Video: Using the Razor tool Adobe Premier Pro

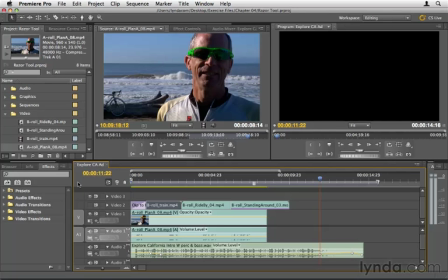0:00 Most editors have their favorite tool, and mine perhaps is the Razor tool.
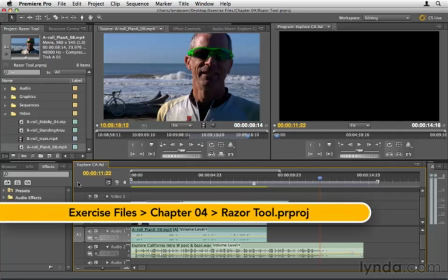0:05 I love it, and I use it almost everything that I do. And basically what the Razor tool allows us to do is to split up footage.
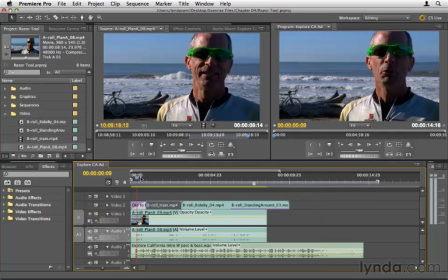0:12 Here I have this project, the initial project that we were looking at throughout this training series.
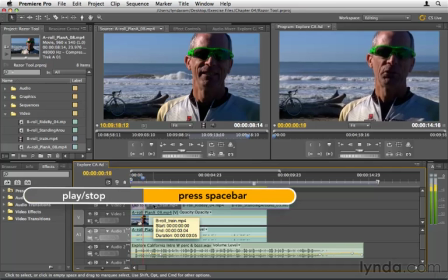0:17 But this is the original clip. Let's look at this.
Beautiful scenery, plenty of places to ride, beautiful weather.
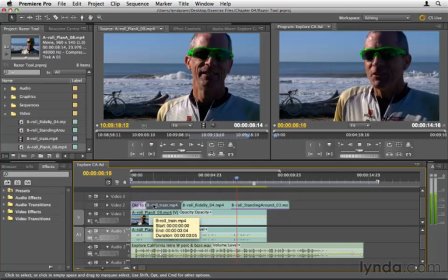0:26 It just doesn't get any better than this.
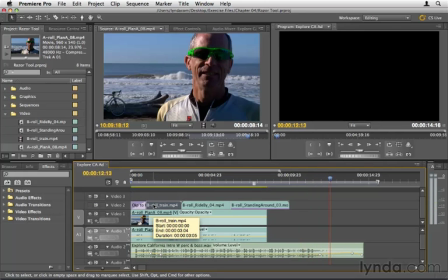0:33 So you notice the music goes on a lot longer. When I initially set up this project in my head, I'm thinking that these clips, the things that he says, they are too close together. I want to give it some breathing room so that we could put this cool B-roll in and that it would have just a little bit more emotional impact.
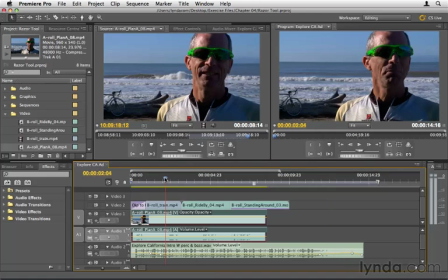0:51 So when he said like this line about different places to ride, plenty of places to ride. I wanted to show that clip and have more time to show that there are plenty of places to ride. And it's just too close together when he said this for that to happen. And I also had a logistic problem with the music.
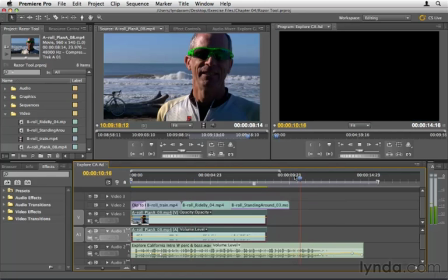1:08 I wanted it to be longer so that at the end, when the music is climaxing right here, that he would be saying his last line. So the way that I got around this was to use the Razor tool to split this clip up. And this is the first time we've actually cut audio, but that's what we're going to be doing here. And actually we have the audio and video connected,
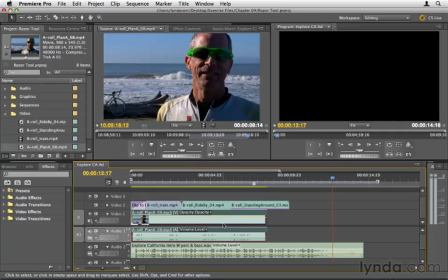1:27 but we didn't actually end up using the video of this except for the very end. So what I'm going to do is I'm going to use the audio waveforms as a guide. You can see the little like glitches here. It's not really a glitch. It's just kind of like a marking letting us know where he talks.
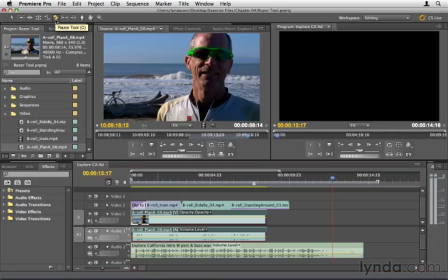1:41 So I'm going to go and select the Razor tool, which looks like a razor blade. And I'm just going to cut in between these little lines here. So just click and click and click. Now I could go back to the selection arrow and click, and these are all separate clips that I can move around.
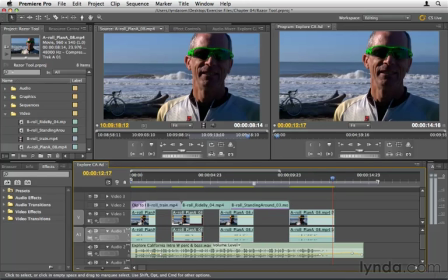2:00 Very nice. Now what I can do is I can turn on the visibility of this top video track. So we have this B-roll here, but we're not seeing it visually in our program monitor because that track is turned off. So let's enable it by clicking the eye icon, which enables track output.
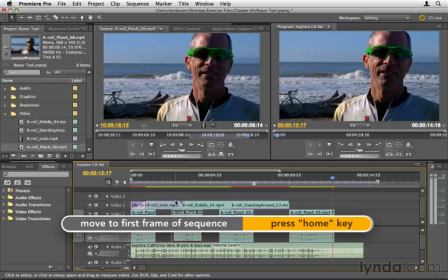2:17 And we'll go ahead and click the home key to get back to the first frame of our whole video. And now we can preview this with the split up layers.
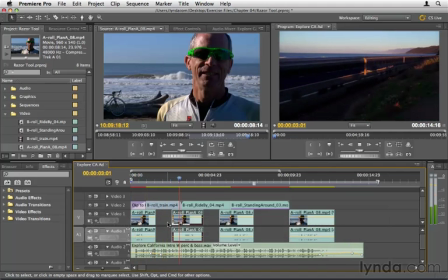2:27 Beautiful scenery, plenty of places to ride, beautiful weather.
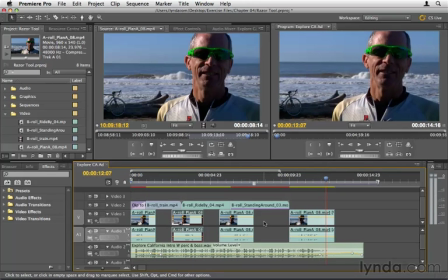2:38 It just doesn't get any better than this.
So we put space in between his statements, and there's definitely some polishing that needs to go on.
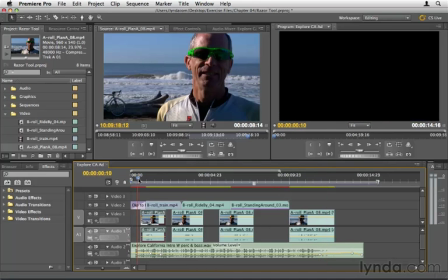2:46 We saw his clip first because that top clip fades in. So we'd want to move that over a little bit. And again, we could tweak all of these. I wasn't really paying attention very closely when I moved these, but the point is the Razor tool gave us separate clips, all distinct clips that we can adjust.
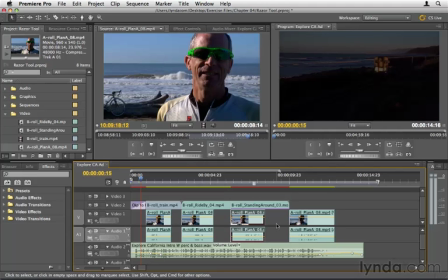3:01 One of the things that I have not mentioned yet in this training series is that when you make these cuts, they are non-destructive. So basically what we could do at any point with any time we cut or trim or do any edits like that, we can go to these clips and we can extend them if we want to. So there's nothing that is destructive about these at all.
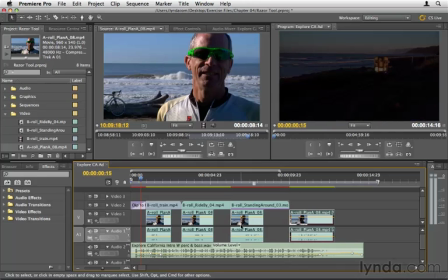3:20 So again, we could constantly get back what we've lost from each of these little segments if we wanted to. Now, one last word about the Razor tool. Right now, we just use it to create some distance. But oftentimes, I'll use the Razor tool to get rid of problems. Let's say somebody is talking, they're doing a voiceover, and they cough or something like that.
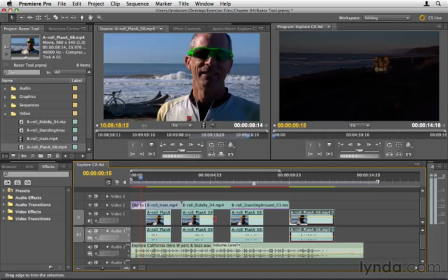3:38 I might use the Razor tool before the cough and after the cough, and then delete the cough.
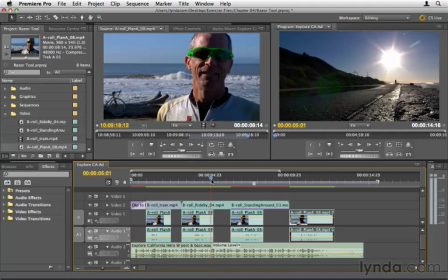3:43 So it's a good way to get rid of the junk that you don't want, in addition to putting in space like this.